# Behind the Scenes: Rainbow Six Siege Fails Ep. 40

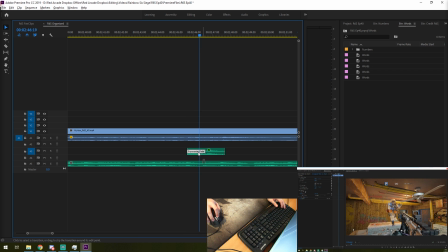[4:08]
I didn't like the explosion sound at the start of the audio clip, so I wanted to try getting rid of it a bit. Then I copied and pasted that on the other sounds. I actually had some difficulty with this clip.
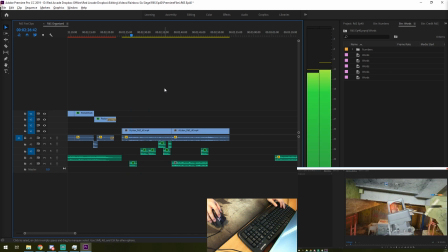[4:21]
I wasn't really happy with the quick jump of music, so I tried seeing how the clip felt without the music.
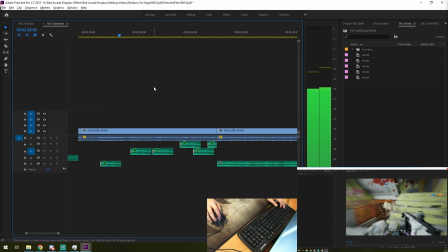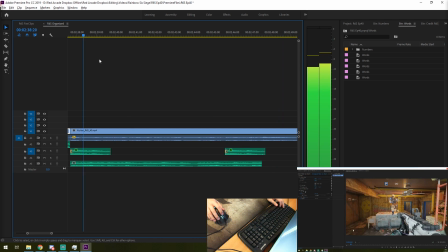[4:39]
Didn't quite like it, but I went back to that later. I wanted to add one more "Now You Die" before the final one.
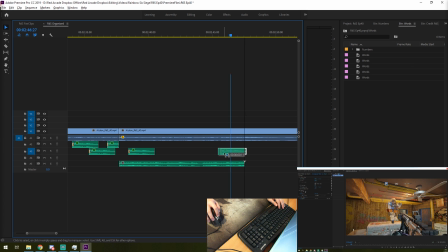[4:49]
A little too soon, moved it over. Also moved the last "Now You Die" just before the beeping sound.
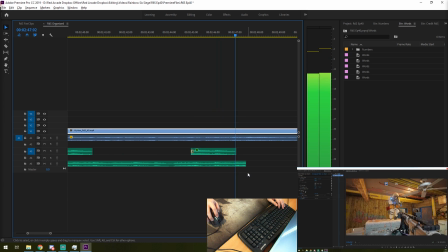[4:54]
And now to see if the second to last one feels right.
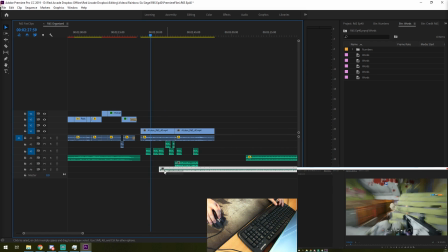[5:04]
good. I tried to substitute it with some kind of action techno music. Thought it might be a nice contrast to the ridiculous situation.
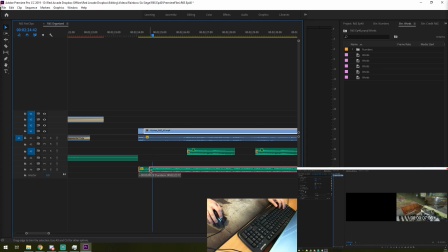[5:16]
But I couldn't quite make it feel right, so I trashed the idea. I didn't quite like how long the gag went on for, so I cut it down even more.
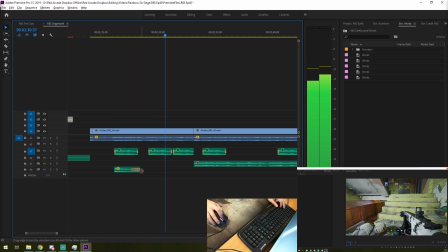[5:25]
Back to the Jaws music, I didn't like how suddenly it ended, so I extended it for a bit longer.
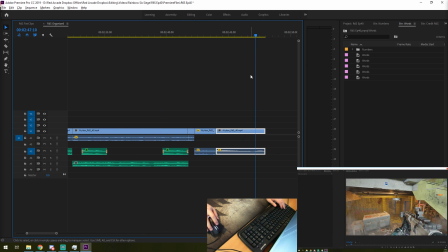[5:41]
Now everything feeling like it's in the proper place, I repeated the explosion in slow motion to emphasize it.
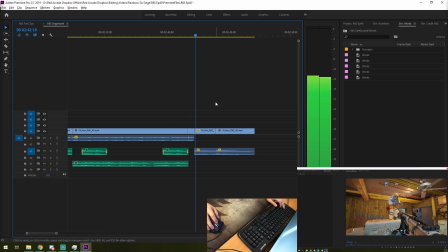I initially tried to add some sad, dramatic music near the end, but the movement of the music was too short to really use it.
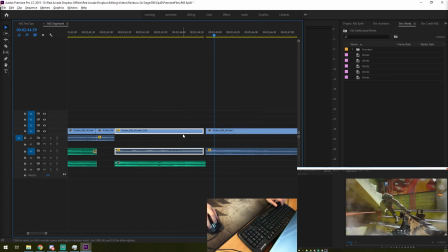[6:02]
And after a while of trying to cram it in and make it work, I trashed the idea as well. So, instead I ended up spending some time in our sound library and pulled a scream that I liked.
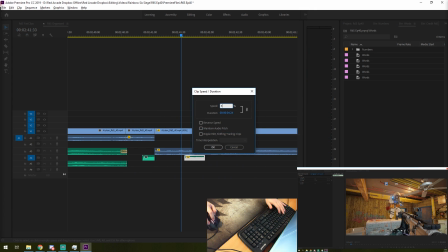[6:12]
After a bit of fiddling, I found the timing that felt right. And then took the rest of the sounds to make it sound like it was going back in real time.
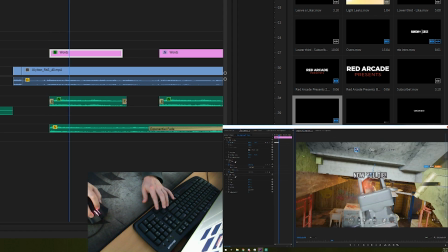[6:25]
This is currently being played back at ×6 speed. I like to drag the text around with my mouse and then do any small movements to get it back into place with the arrow keys.
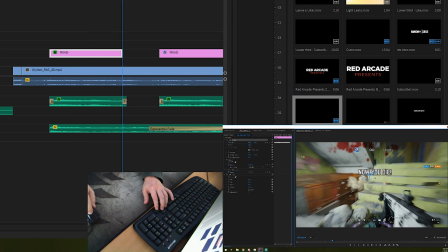[6:34]
Then, of course, a quality check.
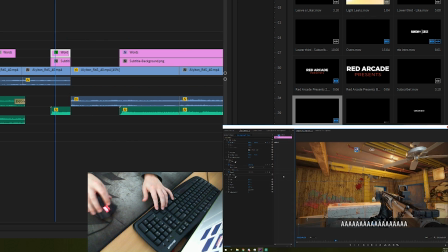[6:39]
After several minutes of motion tracking the text of the bomber's head, I also wanted to animate the scream at the bottom of the screen.
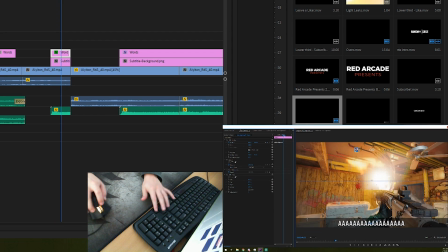[6:45]
I like to make it shake randomly from the side, left to right, up and down, then copy-paste the frames.
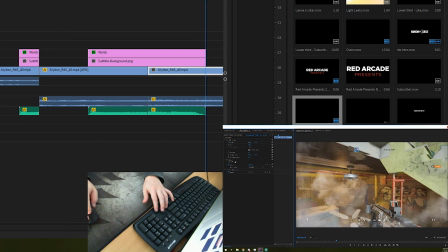[6:51]
Then, of course, one last quality check.
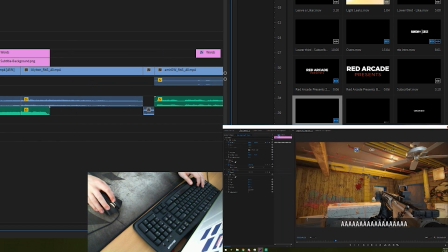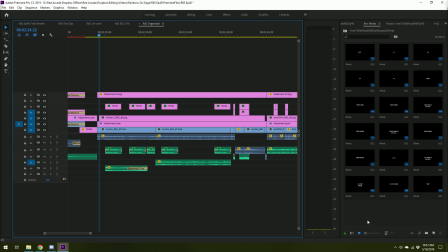[6:59]
And here is the completed clip on the final timeline.
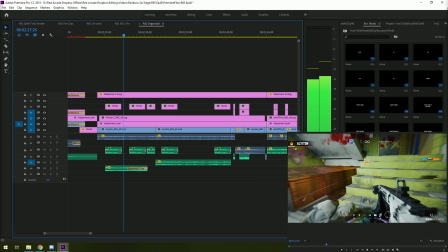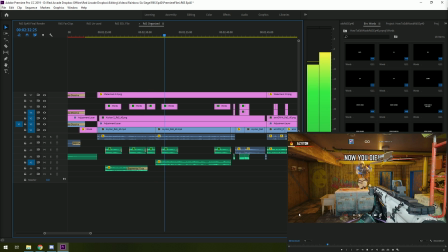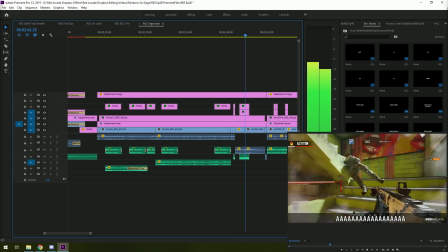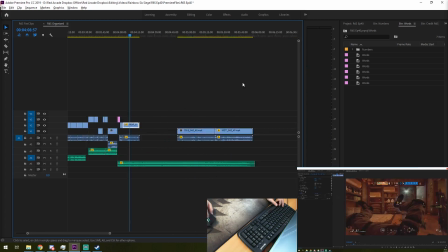[7:23]
Alright guys, this is more of a side series we might plan on doing from time to time.
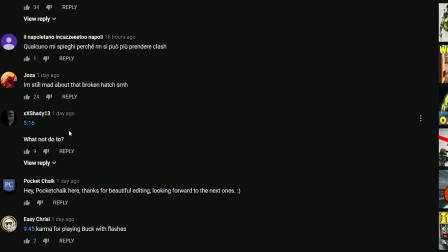[7:27]
And yes, as Just Slap pointed out, Shady13, Infinel, Apex, Domino Music, yes,
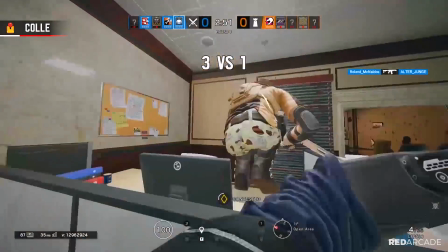[7:35]
you all wonderful people pointed out that I typed what not do, I can't even say it, it's that dumb. What not do to, which isn't even Yoda speak, it's just dumb, so...
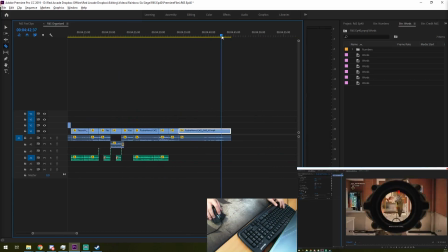[7:49]
Whoops. We quality check every single video, but that just completely flew by both me and the boss man.
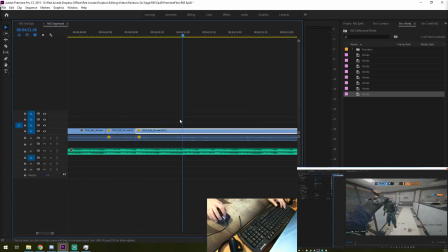[7:55]
Thank you for watching. You guys are all awesome. Take care of yourselves and have a nice day.